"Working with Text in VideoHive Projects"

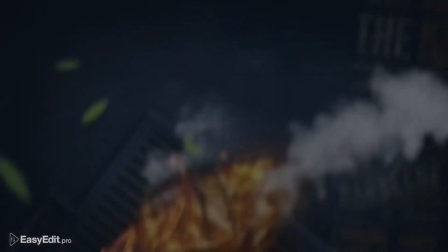As a rule, they're big packs with a complete set for broadcasting or webcasting.
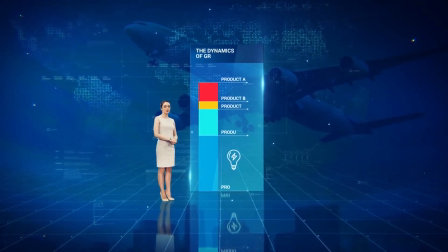The next category is infographics, HUD, and different elements for design studios.
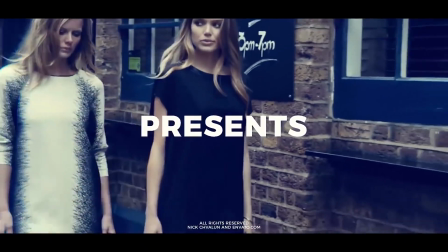The fourth category is openers, promo and event videos, short intros, and so on.
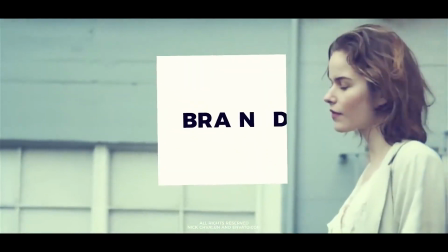It's the largest and the most popular category among authors and buyers, and the last category in titles.
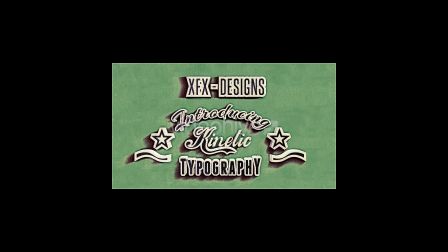It's also big and popular and the closest to this lesson. Let's discuss each category in detail.
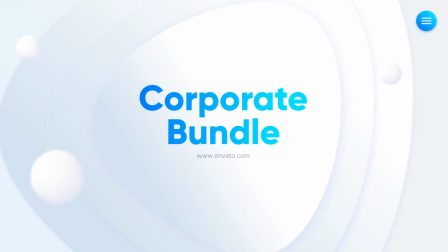Presentations. One frame contains one text block, as a rule, but sometimes exceptions can be made.
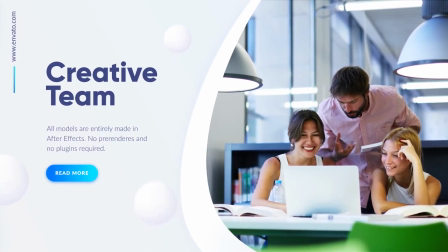Each block contains a small heading and a text description. Don't include too many words into the heading.
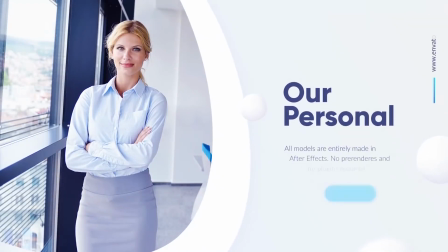Usually it's a big font, an important remark, or a phrase aimed at attracting the viewer's attention.
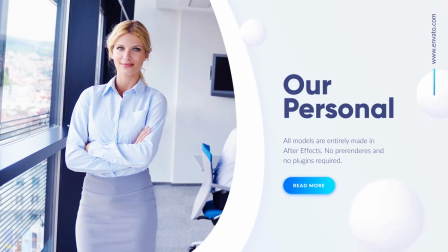The heading shouldn't be too long, 2-3 words at the most. Some words in the heading can be highlighted with a color or a bold line to emphasize the meaning.
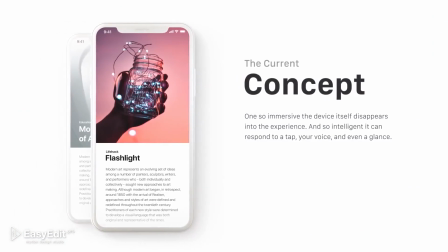The text description is much smaller in size, mostly about 1/3 to the heading,
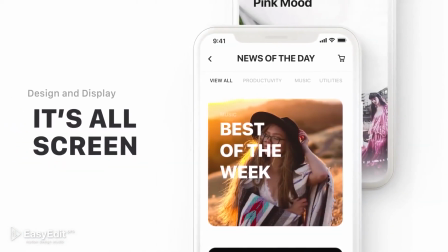so the description text is 3 times less than a heading.
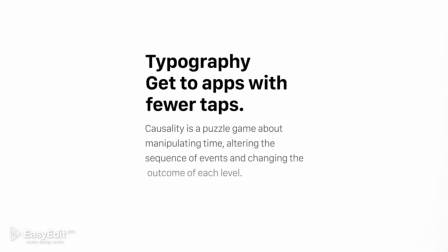It must be readable and contain as much information as you can read for 5 to 6 seconds.
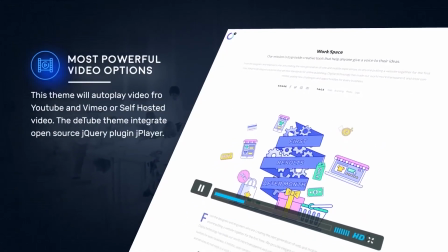It's the duration of a slide in a corporate presentations. The character of your font should match the style of your presentation.
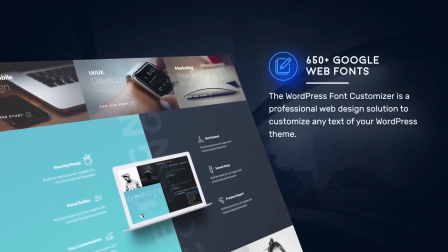Usually corporate, web, and UI/UX presentations have a strict minimalist style.
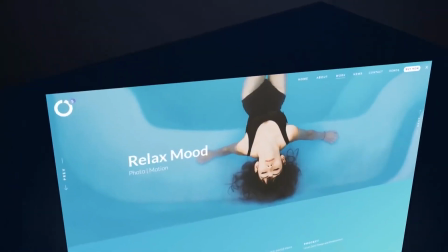The fonts are always sans serif, with strict straight lines of the same thickness.
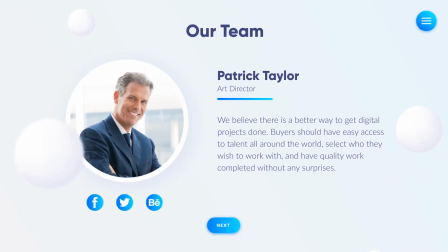Don't use many fonts in one shot. It's distracting, destroying unity, and making a mess of the composition. It's better to use no more than 3 font faces. They can be both from one or different typefaces.
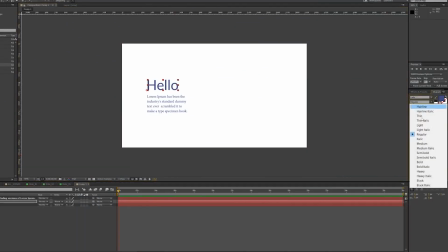For example, Lato typeface contains a big variety of different font faces.
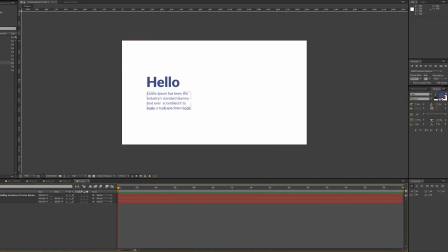You can use Lato Black in the heading and Lato Light or Regular in the description text.
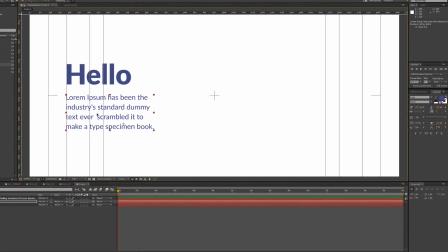When you choose the font thickness and color,
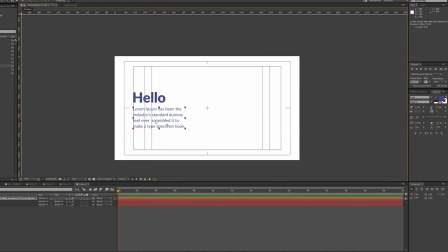keep in mind that the text must be readable both full screen and in a small preview window or in the YouTube or Vimeo player.
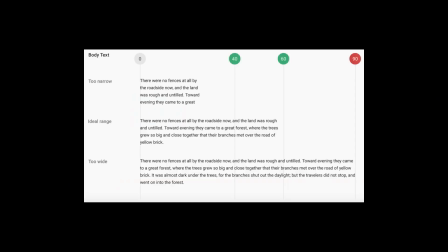The correct number of characters in each line can also make your text more readable. If a text block is placed on the left or on the right of the shot, then the number of characters within a line must not exceed 40 units.
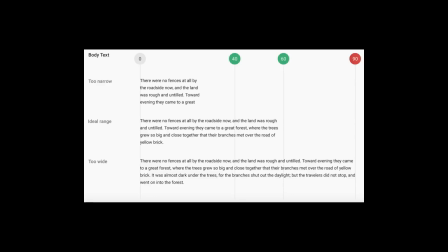If a description text is placed at the top or at the bottom of the composition, you shouldn't put more than 60 characters in a line.
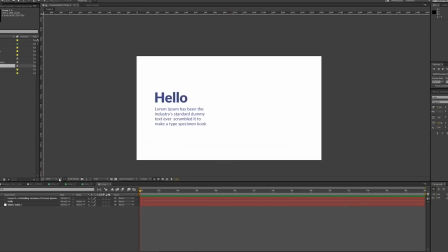Always keep the text level. Use the guiding lines to match the beginning of the heading text with the beginning of the description text.
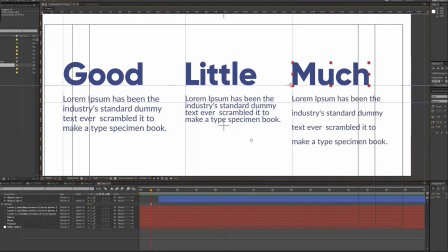The line spacing shouldn't be too small. Let the reader keep an eye on the text lines. A small distance makes us feel uncomfortable. When you extend the line spacing, you make the text more readable even if you lose some useful screen space.
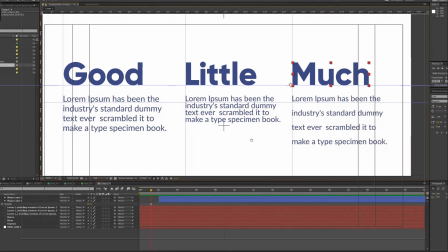Remember that different fonts need a different line spacing, mainly because of letters height.
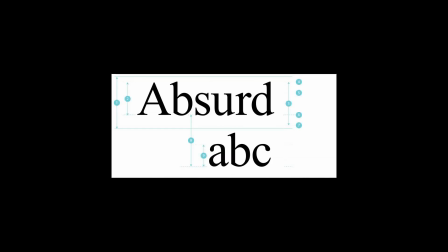As a rule, for easy reading, the line spacing should be 30% higher than the symbol height. In this case, the top and the bottom kerns don't overlap each other and the line looks perfect.
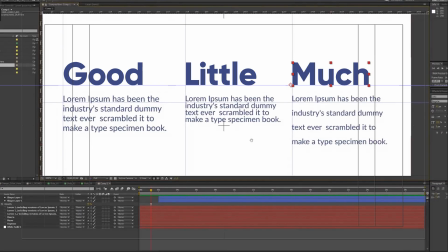Put tracking at 0. It's a standard for the optimum spacing between letters. But if letters still overlap each other within the line, you should raise it.
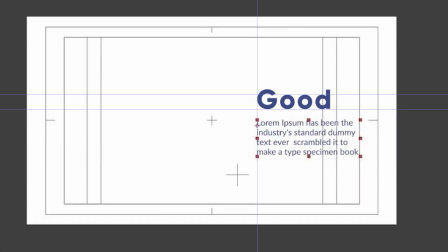Text alignment. Very often text blocks are aligned incorrectly. When the text is right aligned, centered, or aligned to width.
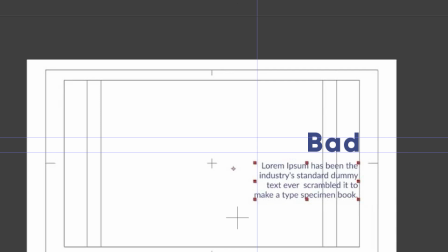In all these cases, the text is uncomfortable to read and it doesn't look beautiful. The text in corporate presentations should always be left aligned.